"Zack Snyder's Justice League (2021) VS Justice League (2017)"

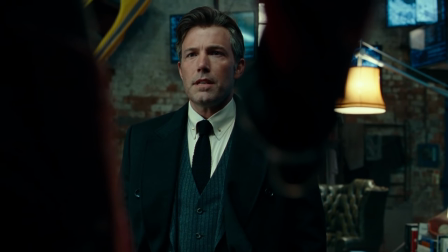[4:08]
Those reaction shots are nowhere to be found in the Joss Whedon version.
Silica-based quartz sand fabric, abrasion resistant, heat resistant?
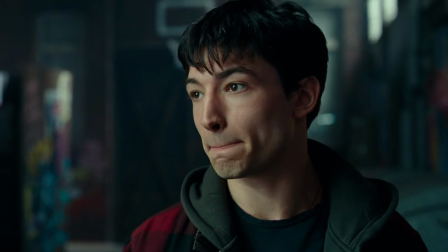[4:16] Yeah, I do competitive ice dancing.
It just keeps cutting to him making excuses and jokes.
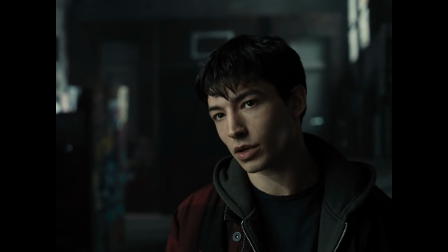[4:24]
You can actually see some intelligence from him in Snyder's version, and that although he's joking, he's actually taking this encounter seriously.
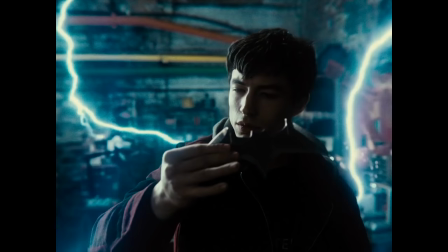[4:32]
So watching this scene, even though it is pretty much identical, there's more of a weight with Bruce Wayne and Barry Allen's first encounter.
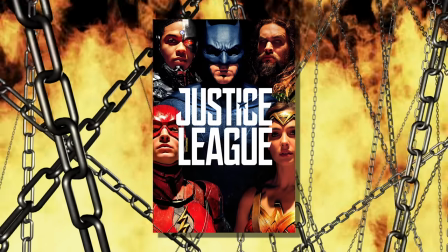[4:38]
That weight was nowhere to be found with the same scene in the Joss Whedon version. So even though the Joss Whedon version has several more or less identical scenes from Snyder's version,
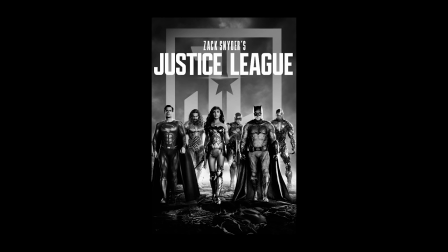[4:47]
watching them again in the Snyder Cut feels different, and they have a much bigger impact than they did in the theatrical cut.
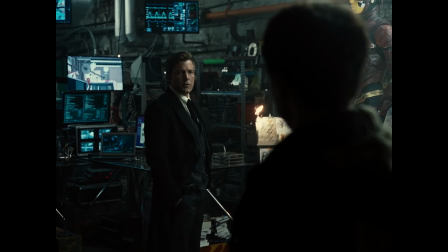[4:53]
Also in the Snyder Cut, there is some calculated cat and mouse music going on in the background throughout this entire scene.
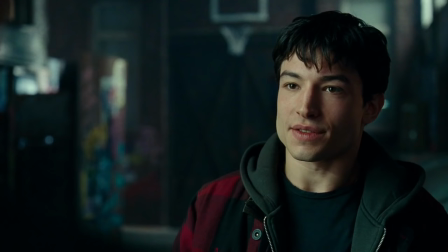[4:58]
In the Whedon version, there is a pop song in the background, then the music stops, and then Barry goes on about brunch, which is an obvious Joss Whedon addition.
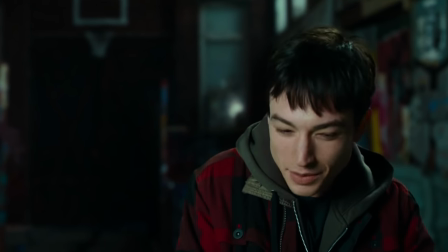[5:05]
So I am using this scene as an example, but if you were hesitant like I was to watch the same Zack Snyder scenes again that we saw in the Joss Whedon version,
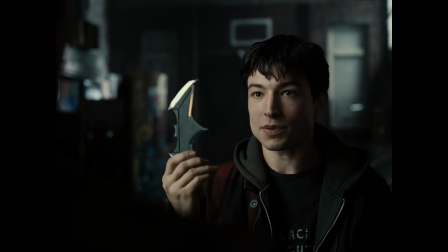[5:12]
rest assured they are handled much better in the Snyder Cut, to the point that they take on a deeper and sometimes whole different meaning.
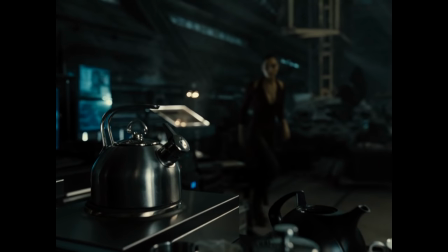[5:19]
And when you look at some of the scenes that Joss Whedon could have used but instead decided to reshoot and alter,
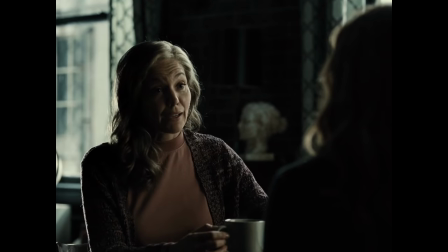[5:24]
it honestly comes off like he thought the scenes that he wrote and shot were better than the originals from Zack Snyder,
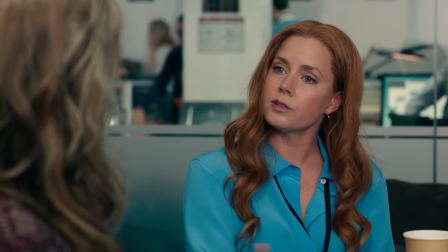[5:29]
and they honestly aren't.
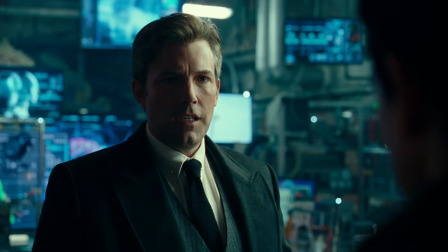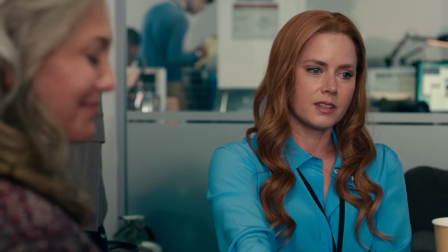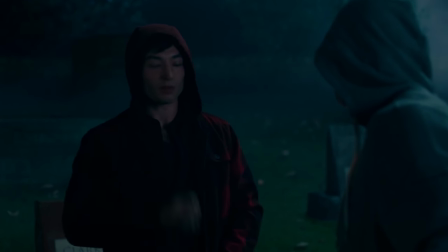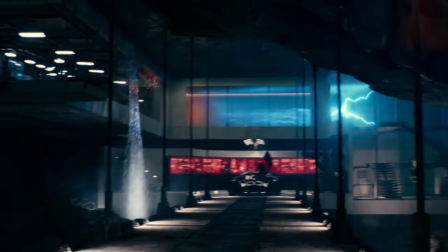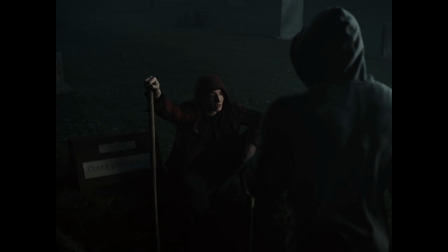[6:00]
I find it hard to understand why he refused to use the better scenes from Snyder and decided to go out of his way to substitute it with his scenes that were clearly inferior,
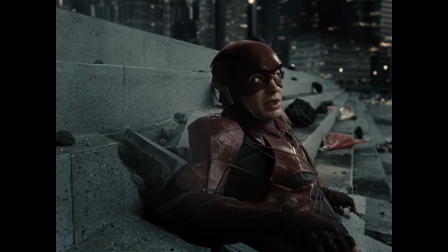[6:09]
and can only assume it was down to his ego.
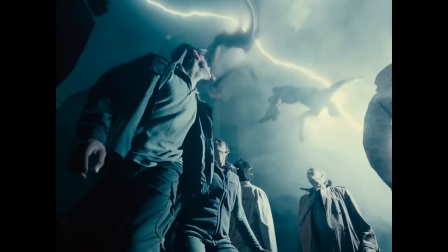[6:12]
And his ego makes no sense to me because he decides not to use this completed special effects shot of flash saving hostages because he thought it was too confusing for audiences.
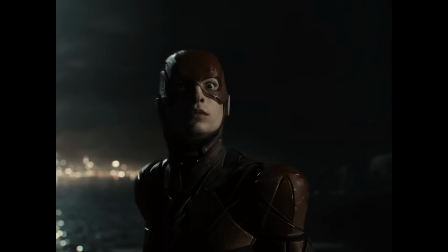[6:21]
I am not kidding.
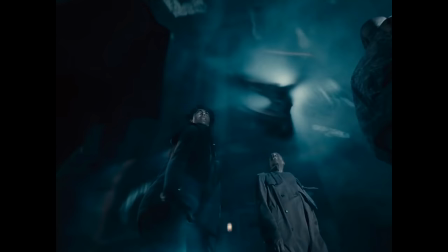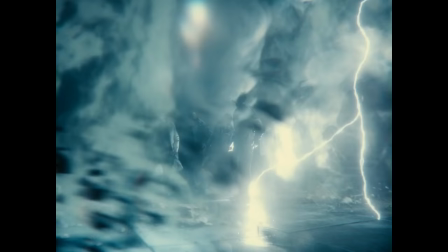[6:29]
He actually thought that audiences were too dumb to understand this, but he did decide to give us this instead.
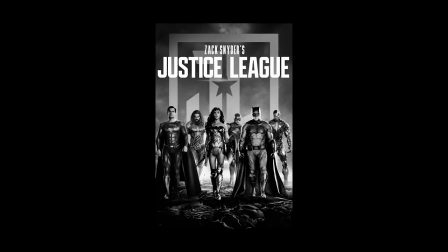[6:37]
Yeah, because it worked so well the first time you did it. I'm sure you could pick holes with the plot in Zack Snyder's version, but none of them were obvious to me.
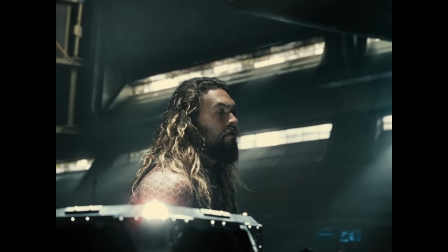[6:44]
As far as I was concerned, everything made sense, and I didn't question the story or the characters' methods.
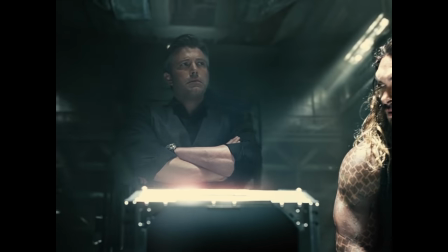[6:49]
Any questions I had, the characters addressed it and gave answers to them, and I got to hand it to Zack Snyder.
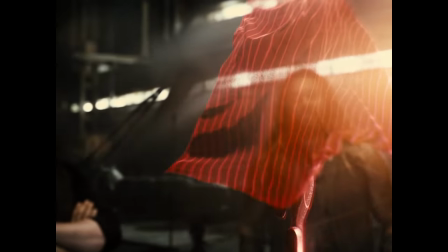[6:54]
The script and his structure is something to be admired, and it moves along at a very nice pace, especially for a movie that's four hours.
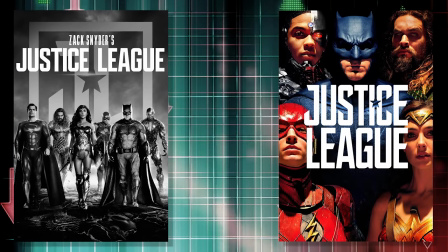[7:01]
So the movie with the far superior story is Zack Snyder's Justice League.
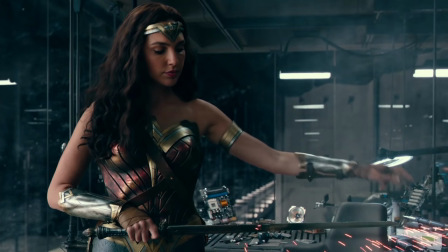[7:09]
Now in Justice League, characters like Batman and Wonder Woman had elements of the characters as they were in Batman V Superman, but with Joss Whedon directing and writing scenes for them.
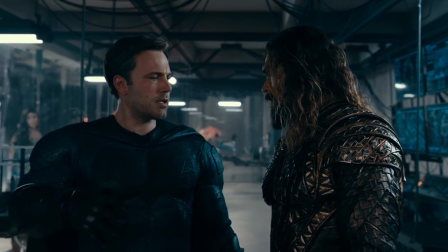[7:18] Listen, I was wondering if you could put out a, you know, a feeler in the aquatic.
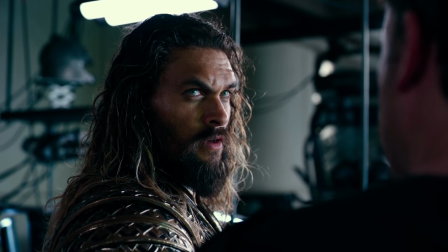[7:25] Do you talk to fish?
They are clearly very different people, as most of the time they either deliver exposition or tell jokes.
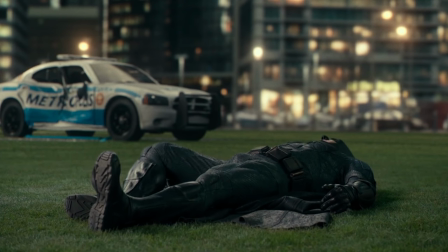[7:33]
And the jokes clearly don't represent what kind of characters they are.
Oh yeah, something is definitely bleeding.
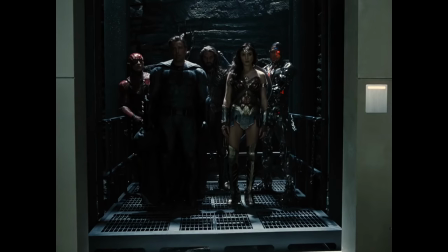[7:40]
In the Snyder Cut, however, However, they do get to express what they are like as actual characters,
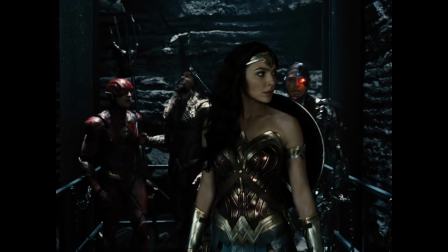[7:44]
and a perfect example of how different each hero is, is in the way they all greet Alfred for the first time.
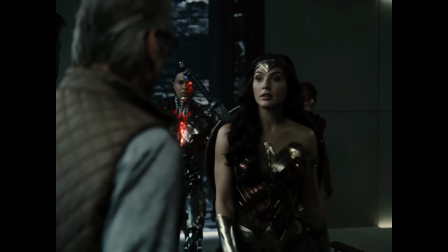[7:50] Alfred? Good day, Mom.
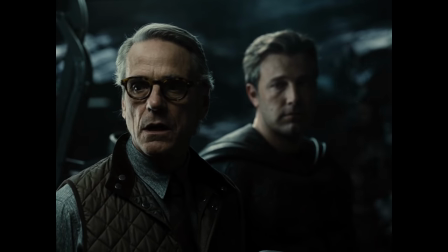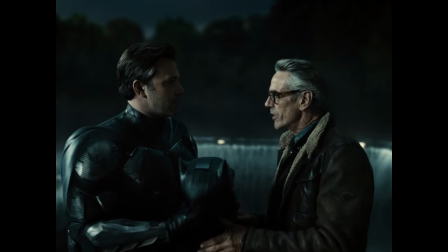[7:58] It's badass, Alfred.
Also, each of the characters have arcs, and they have epic conclusions to their arcs.
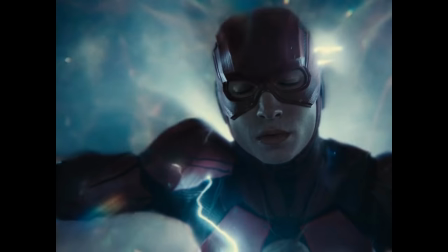[8:05]
This is especially the case for Flash and Cyborg. Barry has one with his dad, and Cyborg has one with his family and himself.
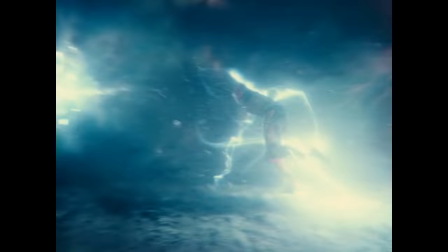[8:11]
And when Barry runs and says,